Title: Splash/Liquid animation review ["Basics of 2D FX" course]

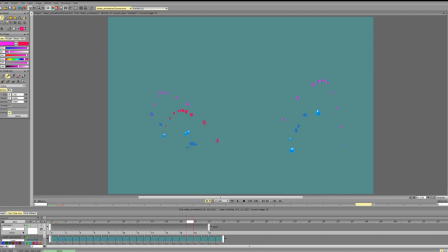(0:00)
Hi Alvaro, and let's break down your splash. So I see that you implemented some of the changes and it looks quite nice. I like the shapes. I like the overall flow of the animation. So everything seems quite nice so far.
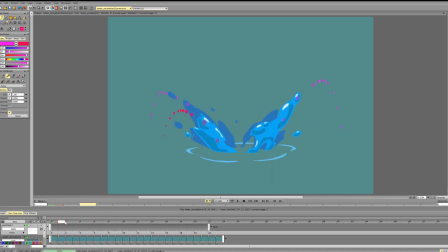(0:20)
So in terms of the changes and what we can also address, or maybe consider in the next animation and stuff. So the shapes look nice.
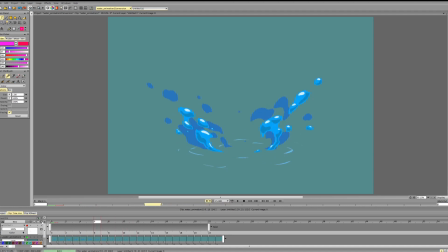(0:37)
Guess one thing that we can change is the distribution of shapes in a sense. So right now, it's nice, but we kind of lack a bit of bigger shapes
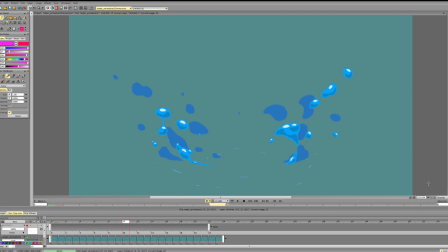(0:52)
after first 4 frames or so. So we have shapes and they're mostly kind of medium sized. So everything is a bit broken up
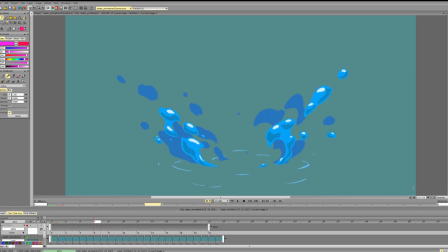(1:08)
and we might need some bigger shapes, maybe at the bottom, to support it compositionally. The second thing is mostly about the trajectory.
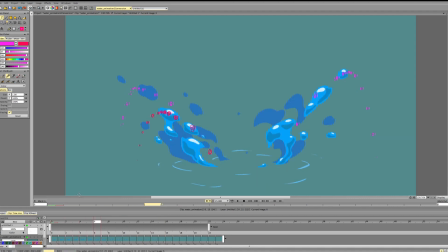(1:21)
It's not necessarily a mistake or something, just one thing to keep in mind. For this particle, I plotted out the line, and you tend to do this with other particles as well. So what you're doing is you're doing a higher slope,
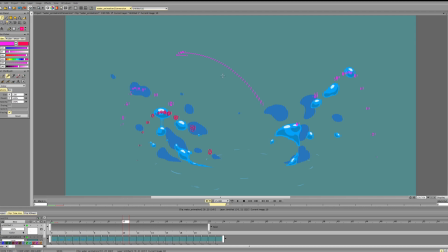(1:41)
a slower slope on the way up and a very fast fall down, almost in a straight line. And when all the particles are going like this, it starts looking a bit strange.
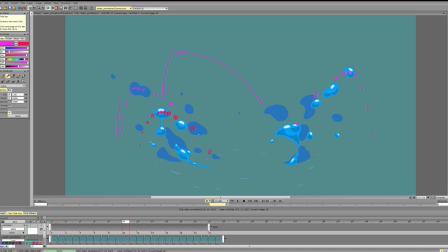(1:56)
So it's not a mistake or something per se, but it's just one thing to consider. So usually if you are going for more realistic effect or more realistic physics, we want to have a somewhat similar slope. It doesn't have to be exactly the same.
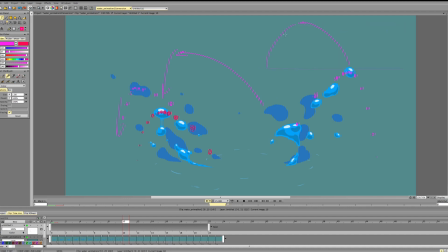(2:17)
God. But the angle is usually more or less matching. Whereas here we get a very gradual slope on the side here and very sharp on the way down.
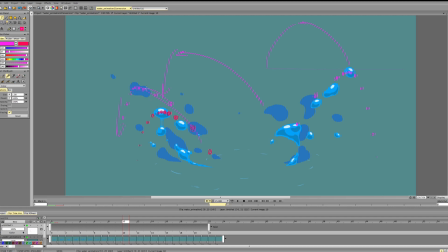(2:36)
And it may look a bit strange if we are going for more complex splashes and stuff. And yeah, that's like the most important thing I wanted to tell you.
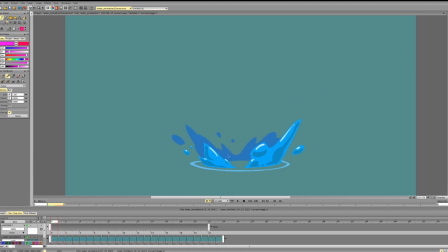(2:52)
Another thing is the acceleration here, and other tips would be mostly about the design. So we have this form going up, and then you see it stays basically at the same spot. Then we have huge acceleration
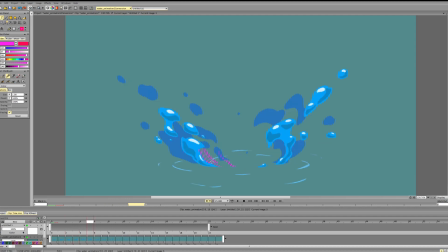(3:11)
here. Then we slow down again. Let me show it clearly. So we have a huge acceleration. We slow down, and we accelerate again, and we slow down, and we accelerate a bit. So logically, it would make sense to
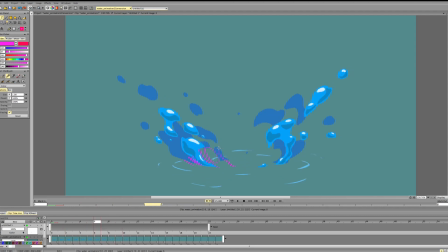(3:31)
delay that slowdown and reserve it for when the particles are falling down. And I'm mostly talking about this hole and the mass suddenly moving forward. So if you look here, the mass goes 1, the mass goes 2, and then it suddenly goes 3.
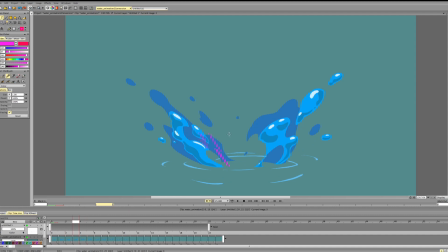(3:50)
That's the thing that I'm talking about. And then it slows down. So the point is that we have suddenly a huge acceleration, and then everything moves relatively slow again.